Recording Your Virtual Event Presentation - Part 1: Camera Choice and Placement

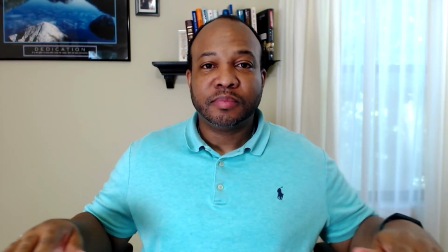(4:06)
When sitting, we should see you from about mid-chest, bottom of the frame, with only enough headroom for about 3 or 4 fingers above your head. If you're an animated speaker and use your hands, widen your shot a bit to include your elbows. When standing, like I'm doing now, we should see your elbows and up to about a hand width above your head. Learn to use the rule of thirds. Imagine your screen divided horizontally into thirds.
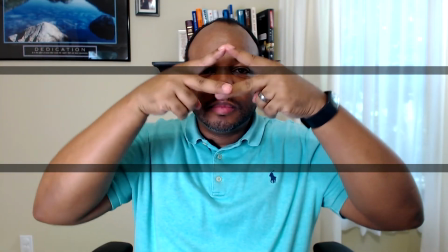(4:34)
Your eyes and nose should be along the upper third line, while leaving a couple of inches for headroom.
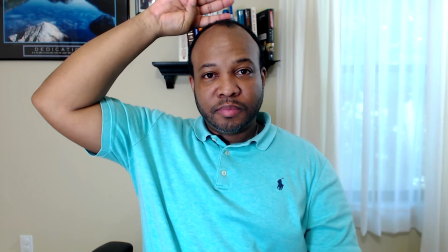(4:39)
You can check this by placing 2 or 3 fingers on top of your head to determine a decent amount of headroom between you and the top of the frame. When standing, be sure that you follow the audio tips coming up because built-in laptop mics don't sound very well from a distance. So let's recap the framing examples. not too close and viewers aren't looking up your nose.
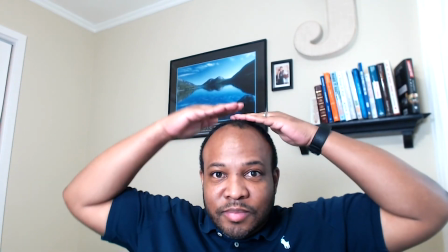(5:01)
You're not too far away or too low. You frame using the rule of thirds.
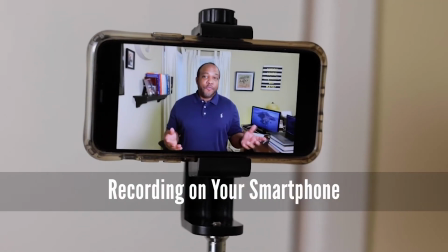(5:09)
Now let's talk about recording on your smartphone. Your smartphone is probably the best camera that you already have. Here are 2 key items you want to consider when using your smartphone. First is placement. To get your smartphone into an eye level and stable position, you want to mount it on a tripod or a light stand while using a phone holder or clip. A cheap tripod is always a solid investment if anyone in your household intends to make video.
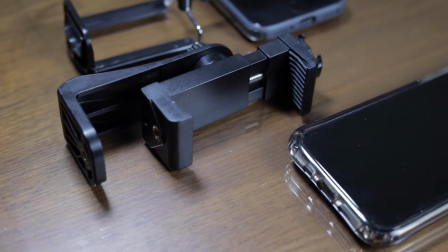(5:36)
There are multiple types of cheap holders that you can choose, and most have a standard size screw hole for mounting.
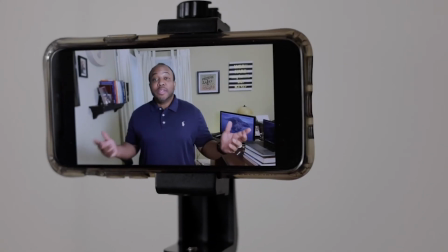(5:42)
By the way, always film presentations with the phone in a horizontal or landscape position. Secondly, look into the camera.
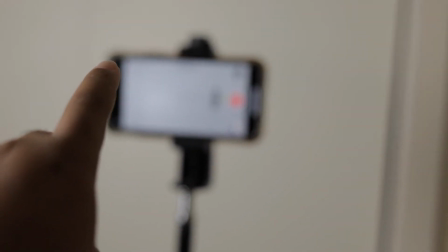(5:51)
This might sound obvious, but with a smartphone camera in landscape position, the camera lens will be on the far right or far left of the device.
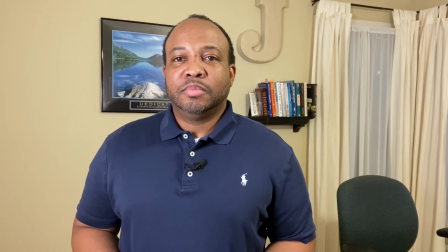(6:00)
While looking at yourself on the screen, you're looking off camera and will fail to make eye contact with your audience. If the camera lens is hard to see, like on iPhones, find out where it's at and always look directly into it when recording.
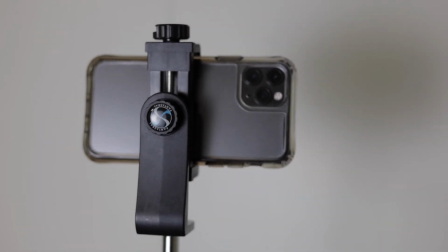(6:14)
It may even help not to use selfie mode and use the back camera on the phone.
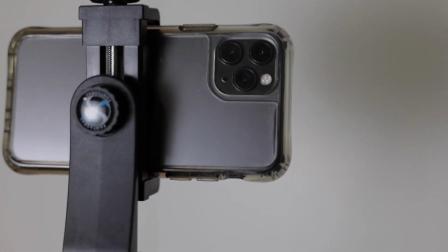(6:19)
It's typically a better camera and easier to see, and you won't be as tempted to look at yourself. And finally, a few housekeeping tips. Clean your room from distractions. Get rid of moving objects such as fans, flickering lights, moving shadows, TVs, and of course people.
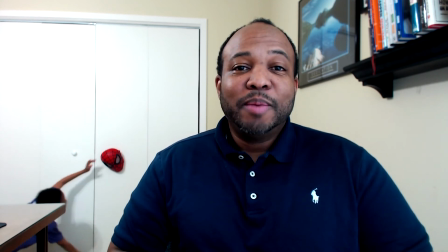(6:35)
Always remove other interesting objects like clothes, branded objects, or anything that will cause a distraction from the star of the show, you. Regardless of which camera you have available to use, follow these tips and you'll come out with much better video. But wait, you're only halfway there. In order to have great video, you must also have great audio. In the next video, we'll cover how to capture the best sound for your presentation. And if you have any questions about cameras, you can contact me at contentmonster.com. See you in the next video.